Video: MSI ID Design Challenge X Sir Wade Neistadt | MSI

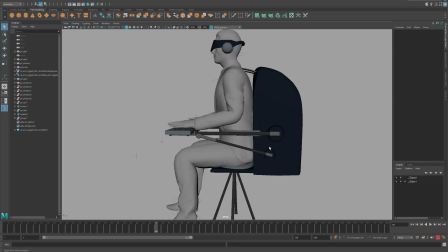And for now, I'm just going to start somewhere in the middle.
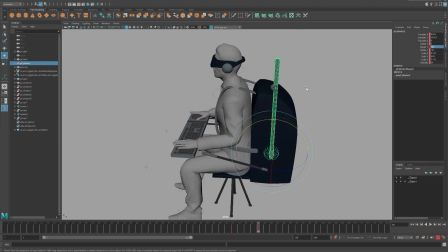I don't usually start in the middle of my timeline, but I don't have a great idea yet about what I want to do, so I'm just going to see what happens. Oops, I forgot to attach this.
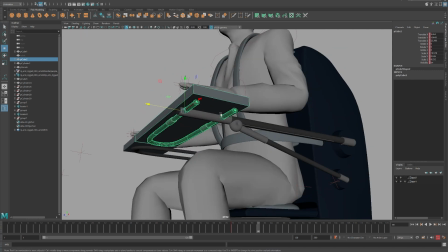So I'm going to make sure I have this connected properly.
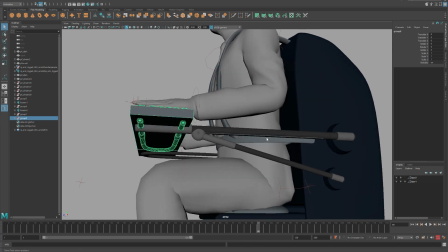So I'm going to do a lot of grouping and parenting and things to make sure that I can still retain individual control over each object for animation.
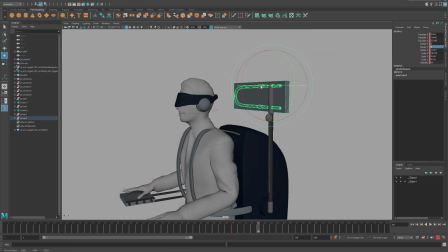So I'll do some parent constraints to those groups and start adjusting the placement.
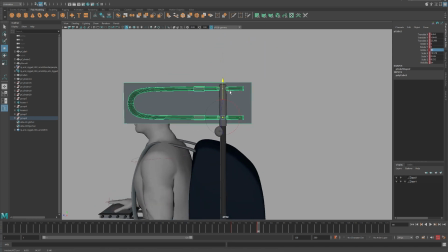So I'm thinking, okay, I want this to collapse down this way. Actually, you know what? I want it to move this way.
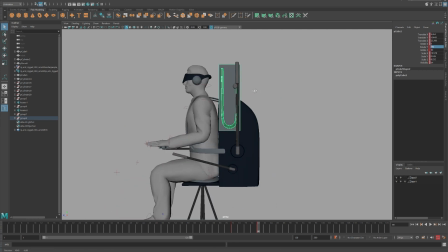I want it to sort of come down there with the other arm supporting the other side. And I thought maybe instead of showing all the machinery when it's all collapsed, maybe it'd be cooler to show the keyboard.
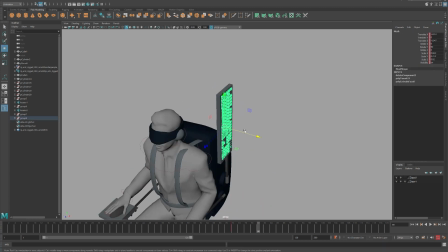And rather than having the keyboard completely collapse in, because that's weird, maybe I'll just have it get really flat.
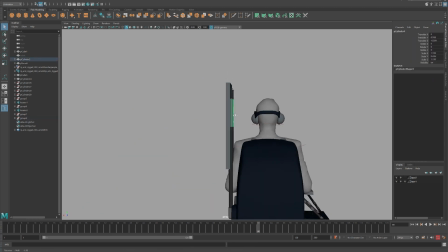That way you can still see the keyboard, but there's no dirt or anything that gets caught in the keys.
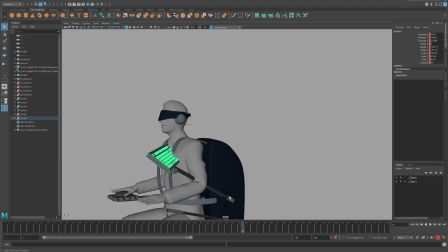It just retracts into itself. Now I don't want it cutting through his chest like that. That looks a little painful.
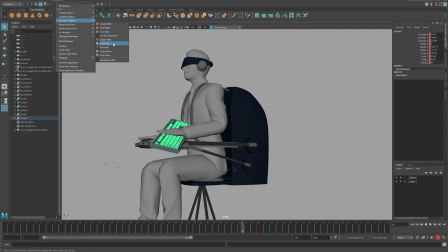And so I don't want everything happening all at once. So what I'm going to do is open up my graph editor and just start breaking some stuff apart.
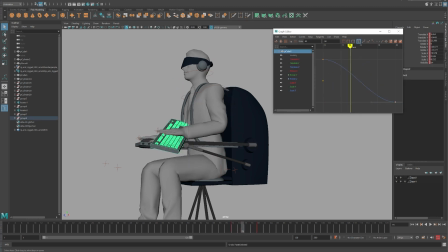I want each action to have its own moment to shine. I want to make sure that everything that happens independently and in sequence, so that it feels like one nice sequential chain of events where this whole thing is like a transformer.
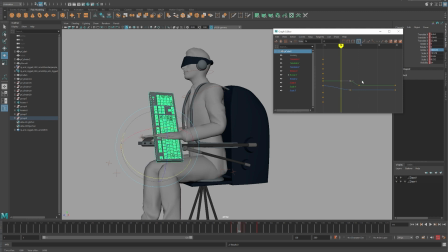I want it to feel intentional, and so I don't want constant motion. I don't want everything moving all the time. And so I'm just going to roughly block out some different stuff, move some of these keyframes so that nothing's interfering. And here I can just have the keyboard tilt up, for example, and I'll also get all of these controls that I don't need out of here.
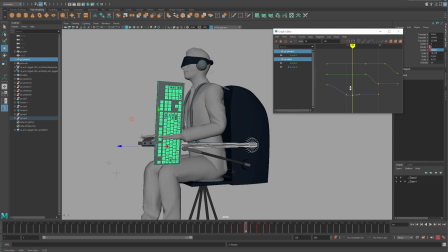So I'll allow the keyboard to sort of bend up, and then I think I'm going to have the keyboard also overshoot. Every time I have something move, I want it to overshoot just a little bit. That way it feels more organic, doesn't feel so mechanical.
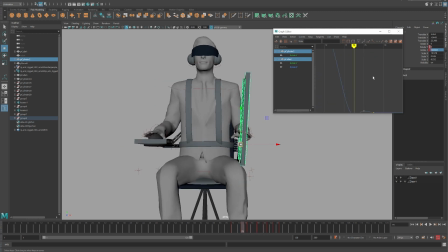Or mechanical is the wrong word. I want it to feel like it has weight. It can feel mechanical, but mechanics with weight.
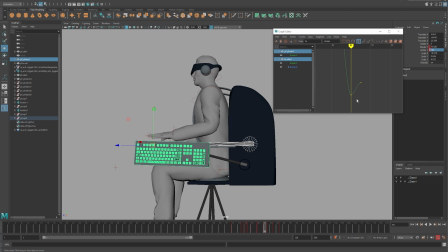And so every action is going to overshoot and kind of bounce a little bit. Everything. And I'm just going to keep this going. I could probably even use this curve to copy paste, but for now I'm just going to do it manually. So I'll move this up like a flag, like a mailbox, and again, add that little overshoot and bump down. That way we get a little bounce.
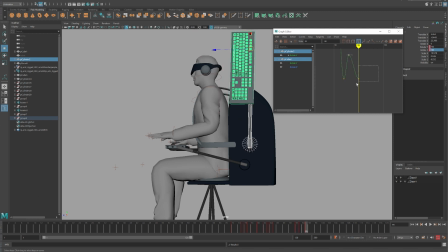I don't want too much bouncing, so I'll get rid of that one. There we go. So now, it'll feel like that whole section has weight. And I'll adjust the timing and things like that later.
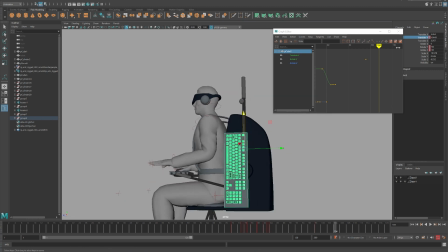For now, I just want to, block in the overall idea. So then I want the keyboard to sort of slide down the pole. It's a dancer, right? But so I want this to also bring down the
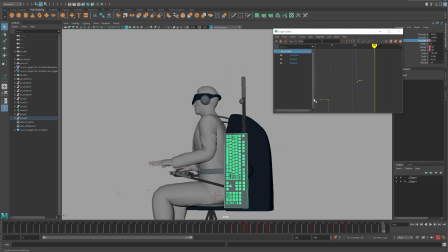support arm. So I'm going to have the keyboard do whatever its motion is going to be.
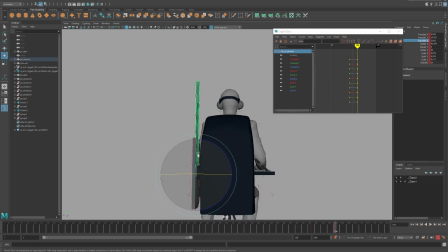That's the most important thing. And then I want this to move. Then I realize, shoot, those are connected actually.
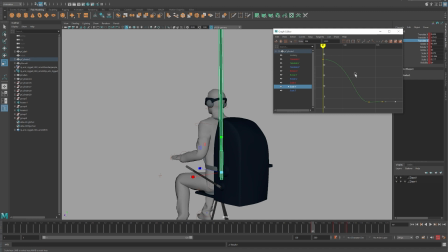So I'd be kind of careful. So what I'm going to do is I'm going to take the keyboard and I'm actually going to mute the keyboard's translation.
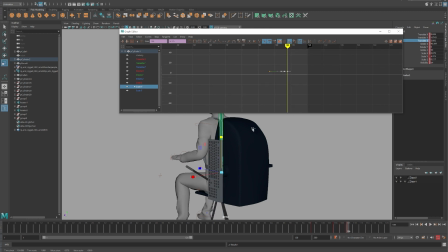And because it's a little hard to see what I'm doing here. And so I'm going to basically try to do them separately.
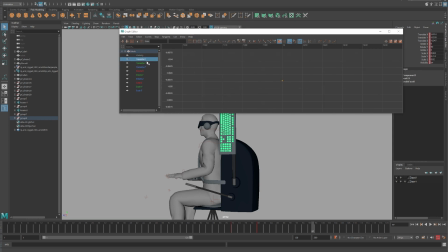The arm and the keyboard, I don't want them adding on top of each other. So I'll find the keyboard's translate, which is translate Z, is what's moving. So I'll mute that so it's no longer actually doing anything. The information's still there, it's just not active. So then I can have this arm actually control that same motion.
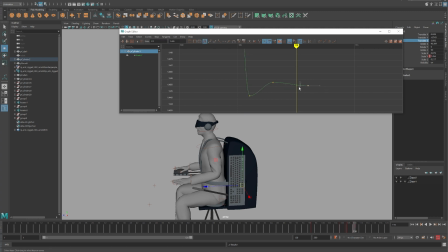I just copy pasted it into place to get it to be here, and I'll just adjust sort of the ratios of motion to be whatever it needs to reflect the proper spacing of this keyboard. And that's feeling pretty good.
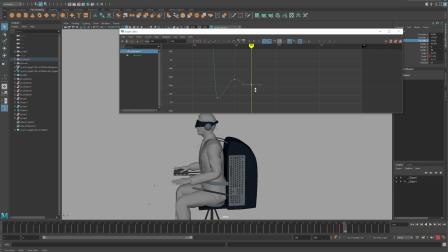We need the bounce to feel a little bit more aggressive. So I'm going to go ahead and just add that a bit more. There we go. So now that's feeling pretty good.